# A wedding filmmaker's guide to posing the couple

Otherwise, your audience is going to be able to tell, and it's going to pull them out of your wedding video and pull them out of the story that you're trying to tell them. Thankfully, you have a lot of things going for you to show the couple's authentic joy on their wedding day. Namely, it's their wedding day, so they're already in a super excited, happy, joyful mood. All you have to do is just help that bubble up to the surface a little bit. Now, how do you do that? By making the couple feel comfortable. What is comfortable to the couple? Hugging, kissing, spending time together, staring into one another's eyes. Unless they're like total weirdos, they probably have a lot of experience doing these things, so they're used to it and it feels comfortable to them. By having them focus on those things that make them comfortable instead of the 4+ cameras that are currently on them, you are helping to create a moment between the two of them that you can capture. Lastly, let's talk about practical ideas. And I'm sure you're like, oh my gosh, Matt, finally. But these are things that you can take to your next wedding and try out whenever you are posing the couple. Keep in mind that these are just rough ideas because I prefer to never really tell the couple exactly what to do. I prefer to give them a rough idea and then let them figure it out for themselves because that results in a more organic and natural action. Without further ado, here are my ideas for organic movement and posing. First, walking together.
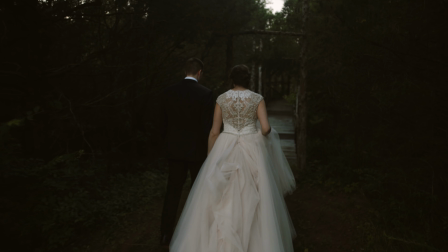And I say it first because generally you have a place that you want to take the couple to and you're like, that'll look really good to film them with over there.
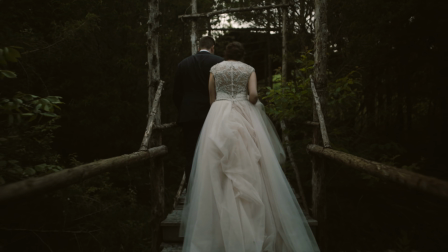But you don't want to waste the time where you're going from place to place.
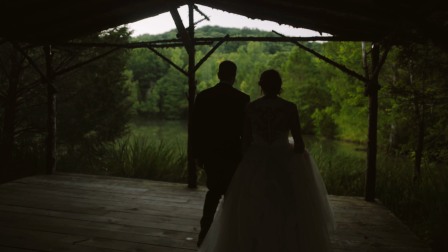So you tell them, hey, you guys should walk together, hold hands, and walk like at half speed and talk to each other, pretend we're not even here.
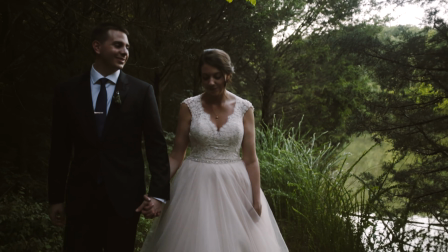And they'll say, okay, and then they'll invariably start talking about the wedding and stuff like that because this is the first time they've really seen each other.
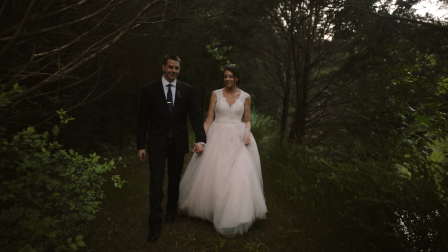So they're not going to really even pay attention to you, and you can get some great shots of them looking at each other, smiling while they're walking slowly,
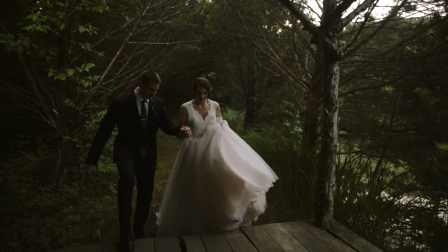and you're not wasting the time going from location to location. Secondly, once you had them walk from place to place and you film that, once they get to where you want to film them, tell them to wrap one another's arms around each other passionately and have a moment.
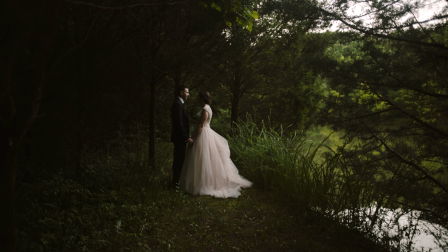And what that will normally result in is the bride wrapping her arms around the groom's neck and the groom wrapping his
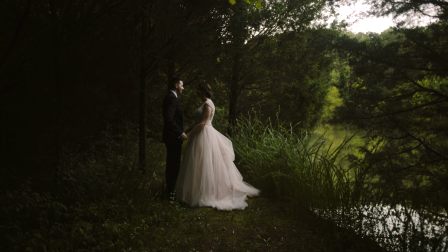arms around the bride's waist and them kissing and talking and laughing and having a moment together. And you'll notice that I didn't say like, hey groom, wrap your arms around her waist, and bride, wrap your arms around his neck. No, I let this all happen organically and naturally.
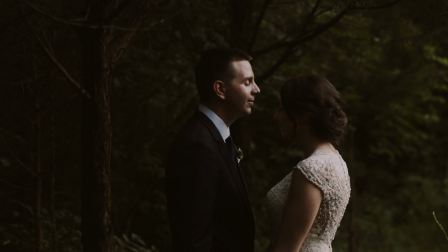So that way it wasn't some sort of forced like, oh, we pose like this, okay, because then people can tell in the video whenever they're like listening to commands and doing things.
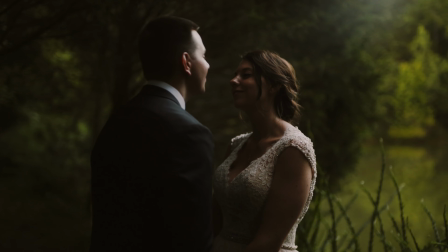Whereas if they're just wrapping their arms around one another, it is such a more fluid thing that just happens.
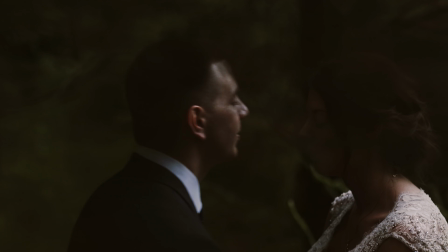Once you have them in this position with their arms wrapped around each other, staring into one another's eyes, you have a lot of opportunities for a lot of creative things. I like to tell the couple to Cantoodle, which can really go in any direction that they want to interpret it as.
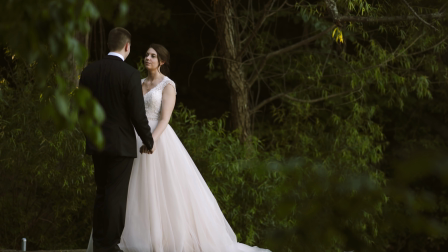Oftentimes that results in the groom whispering sweet nothings into her ear,
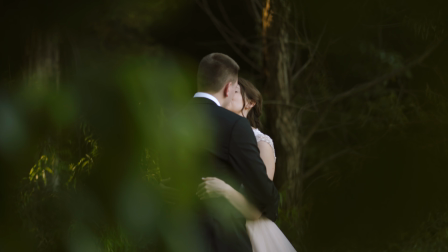or to them just making out intensely, whatever they want to interpret that as.
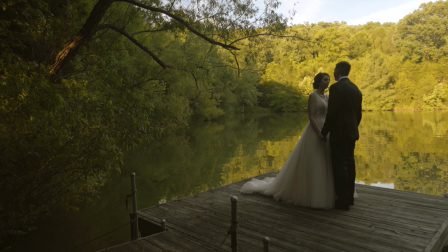And if at some point during this they haven't made out, you should definitely tell them, hey, you guys should make out, and then film them doing that.
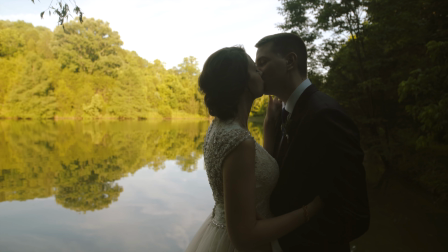Probably don't film the start because there's going to be this awkward like darting in moment where they're listening to you, but during the middle that's all going to be organic and natural, and you can use that in the video. Another technique that I've learned that has been really awesome is to ask the couple questions but have them answer them to each other. So for example, I would ask them, which one of you is going to sleep in more? And invariably he's going to be like, oh yeah, she definitely is lazier.
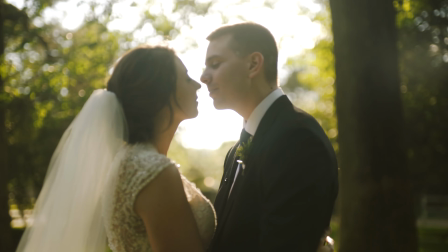Or she'll be like, dude, he sleeps all the time. And then they're going to start laughing. Or you can ask, which one of you is messier?
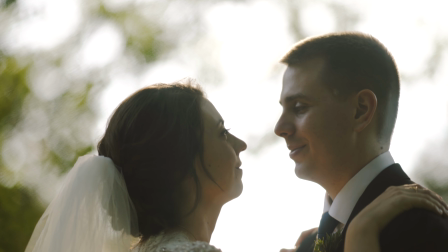Or which one of you said I love you first? Or who is going to do all the cooking? Or how many kids do you guys want? Invariably they're going to start laughing because these are funny questions about the two of them, and they're going to be looking at each other, and it's going to be organic, natural laughter that isn't staged or forced, and it's going to be awesome for the video. Next, whenever you're moving to another location that you would like to pose the couple, sometimes I like to have the bride lead the groom or the groom lead the bride, and it kind of looks like they're leading one another on an adventure,
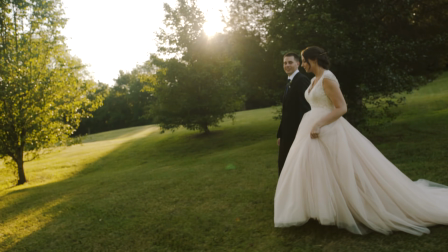and it sounds cheesy, but it looks really cool on the video. Whenever I get to the next location that I'd like to film the couple, I normally tell the bride or the groom to stand still, and I tell the other one, I want you to walk up to them and make out. And typically they look at me weird, like, really? But then I'm like, yeah, just walk up normally like you would, but then wrap your arms around them and make out with each other.